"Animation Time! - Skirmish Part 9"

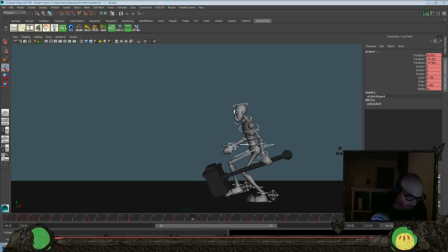Maybe 1 more frame in here too.
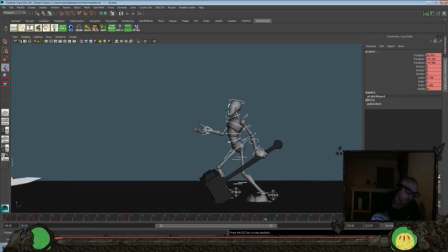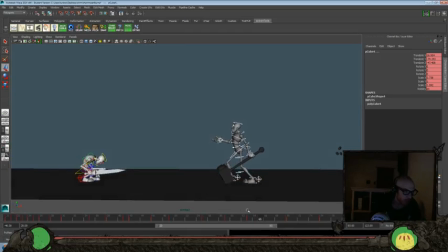I still want another couple of frames
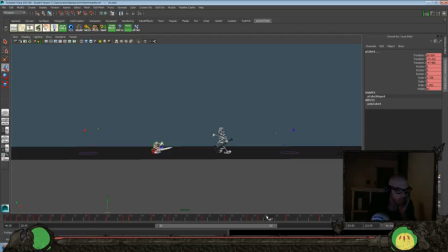there overall. So let's go ahead and save our file and then punch in, what, like 8 frames?
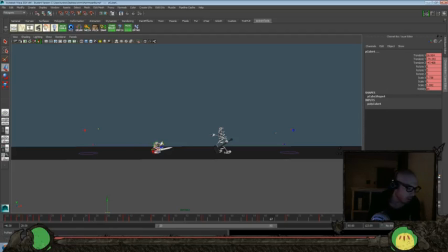Maybe 12 frames in there. So let's save our file real quick. I'm going to pause it and I'm going to save an alternate version just in case we want to revert back to this.
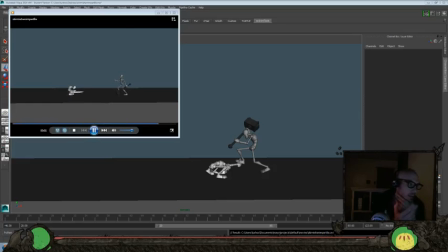Okay, I think this timing works better. It'll give us enough time to kind of do our little come here there, but I think the thing that we need to do now is push all of this movement forward about 4 frames so he hits a couple frames before the other character finishes getting up, because right now they're pretty close to the same timing.
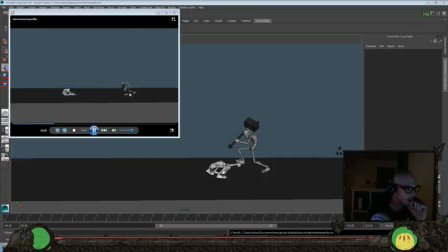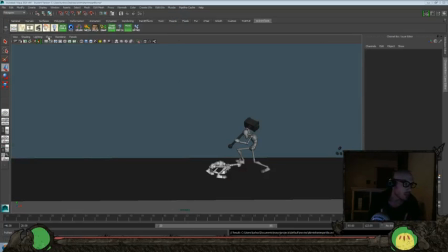So let's try and do either 4 or 6 frames sooner on everything on that character. So we'll go ahead and grab this. Push everything about 2 frames sooner.
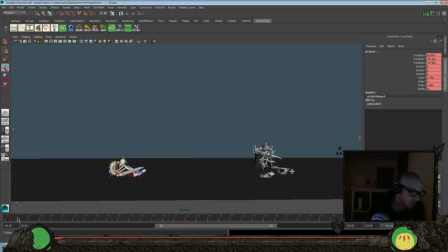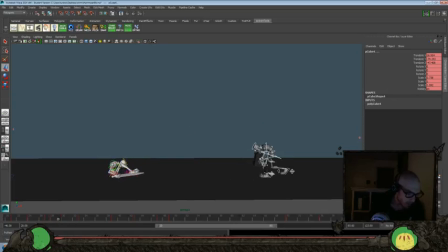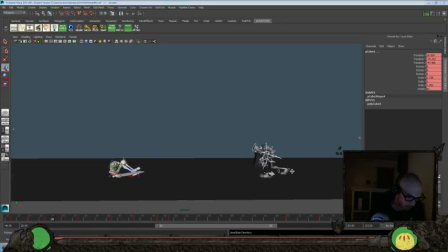keyframe there just so we can slow out of that still a little bit more.
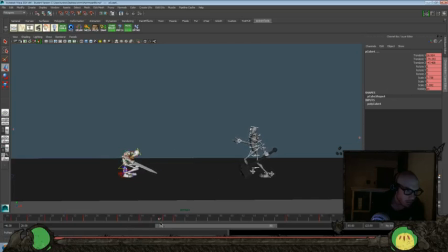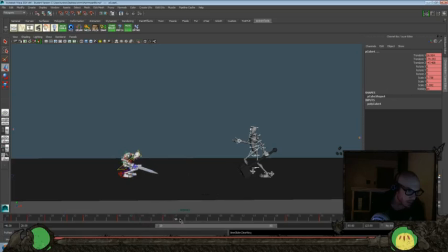Set that one, delete that, set that, and delete that. So it's a little bit smoother.
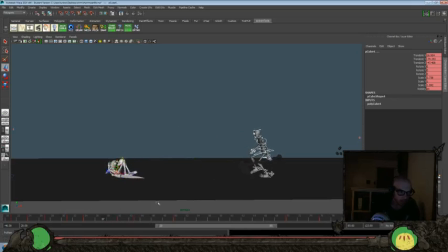Okay. And again, we'll have to go in and kind of break some stuff up a little bit more.
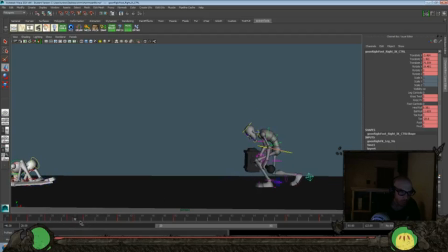Set that there. Give it a little more ball roll just to kind of ease into this movement here.
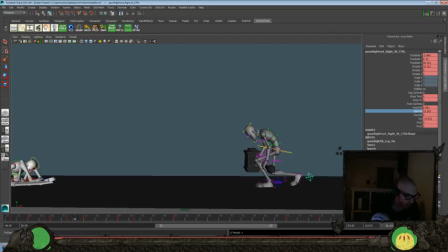So it peels off there a little bit more. And let's flat out that heel. Zero it out here.
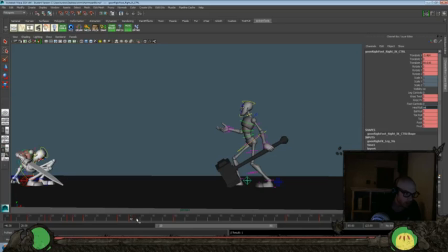And break up some stuff now that we've got the overall movement working. I find that that's a fun way for me to do it.
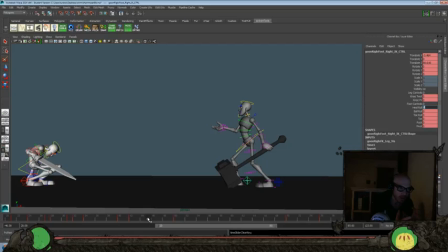So you get a couple of poses, then you can really tweak down and favor towards which one you want to go, and then simplify everything, and then go back in and break it down a little bit more.